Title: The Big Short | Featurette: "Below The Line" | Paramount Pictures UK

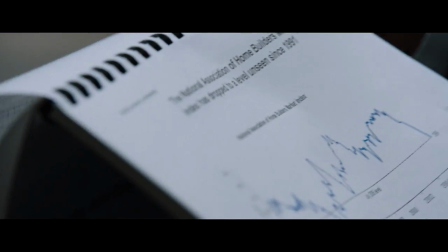1s
One of the problems with the way people deal with banking is they view it as this monolithic, unapproachable, perfectly crafted, steely entity, and it's not.
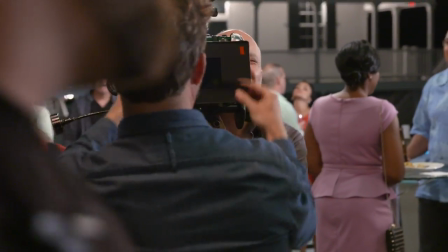15s
So one of the reasons I really wanted Barry Aykroyd to shoot this was that I wanted to humanize it. I wanted these to feel like people. We try and bring the audience into the middle of the scene. It's much more observational.
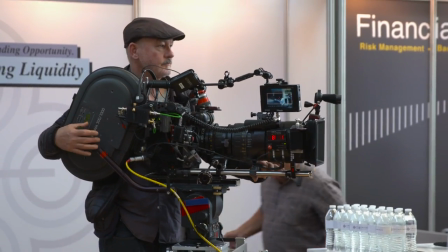26s
It feels like you're in the room with the subject, and therefore you listen harder. Barry's technique of shooting is perfect for this because it creates a level of intimacy that we had to have for this movie.
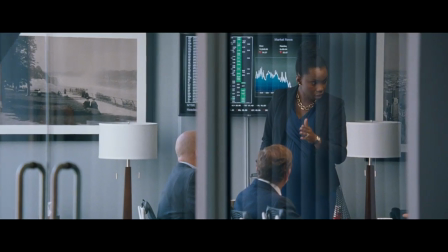35s
And him using those long lenses creates this voyeuristic sense of intimacy, which is just thrilling and so exciting.
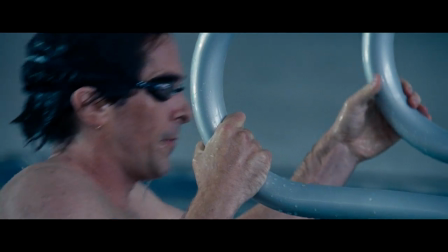42s
He has a way of being there, of putting you there. It's almost like that's his magic, that's his art.
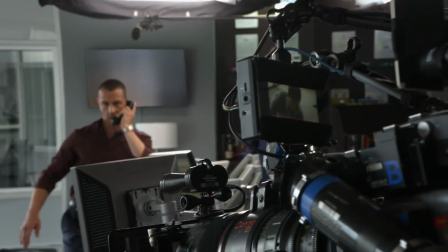48s
You feel what these characters are going through. You get a sense of how they were positioned in this world.
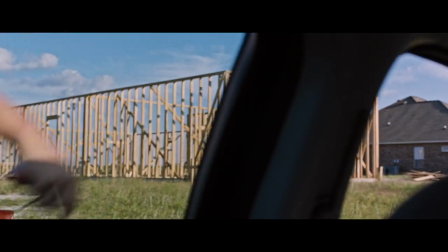54s
I talked with Barry about how we wanted to blend the styles. So in Florida, there is a more classical investigation.
Love!
But when they realize that there's a bubble and they're walking through the airport, that's in handheld.
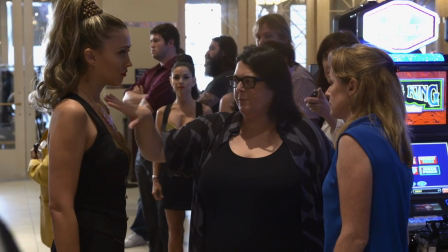65s It's unbelievable.
Susan Matheson, our wardrobe person, is just this ball of energy.
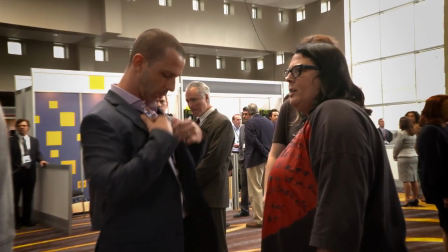76s
She's just obsessive, and she got so detailed. The biggest challenge was capturing the essence of the original people that the book was based on.
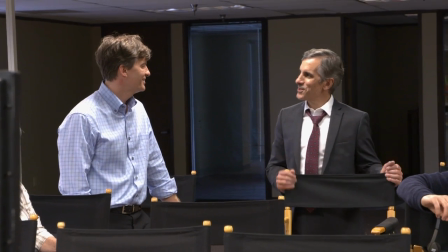85s
The real Michael doesn't like to feel the clothing on his body. He really likes things to be loose because he finds it really quite distracting.
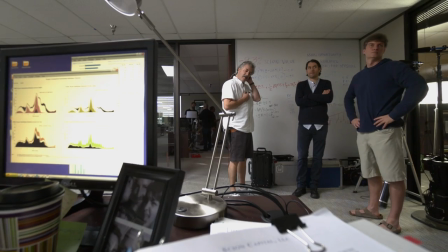91s
So he just wore t-shirts, a pair of Patagonia shorts, and a pair of Birkenstock sandals.
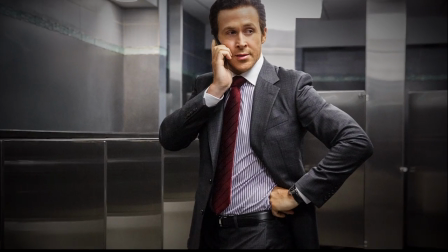97s That's a nice shirt. Do they make it for men?
Susan did a terrific job with the wardrobe, sort of making it feel natural, but also tapping in a little bit to the sense of humor that the film has as well.
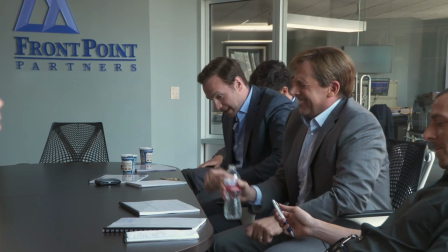106s
When I came out of the trailer for the first time as that character, Steve Carell looked at me and went, do it for this and then never do it again.
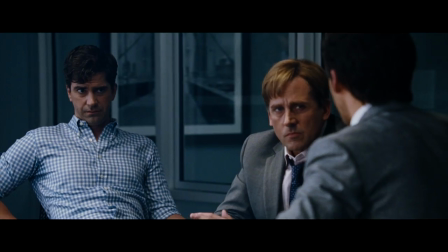113s There's some shady stuff going down.
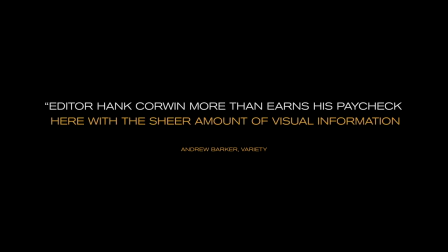Hank Corwin, brilliant editor, brings a feeling, a spirit, a tone that makes this story completely accessible to everybody. He's a master at his craft. The big challenge for me as an editor was how to make this kinetic, how to make it move, how to make it interesting.
Morgan Stanley building fast.
Mark Baum was very aggressive, and the editorial took no prisoners.
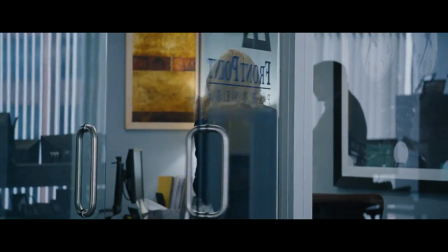148s
I mean, it didn't matter if there were jump cuts. It didn't matter if some of the jump cuts were ugly. That sort of enhanced the mania of it.
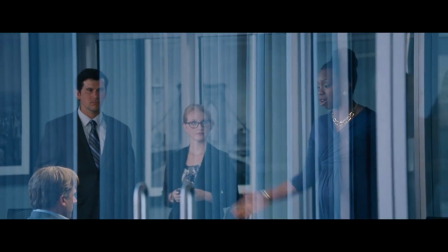155s
He does this one move that I just love, which is he'll just chop off dialogue at the end of a scene.
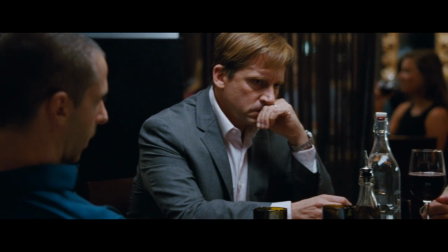160s
Not that I'll help, but it really bloody works in this. I've always had really good editors, but I've never experienced anything like this.
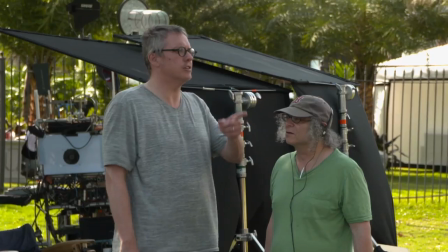166s
Just a dream to work with.
You want me to really blow your mind?
Everyone who worked on this movie just did an amazing job of capturing the essence of what's happening.
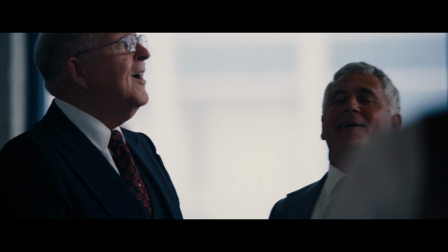173s The banks got greedy, and we can profit off of their stupidity.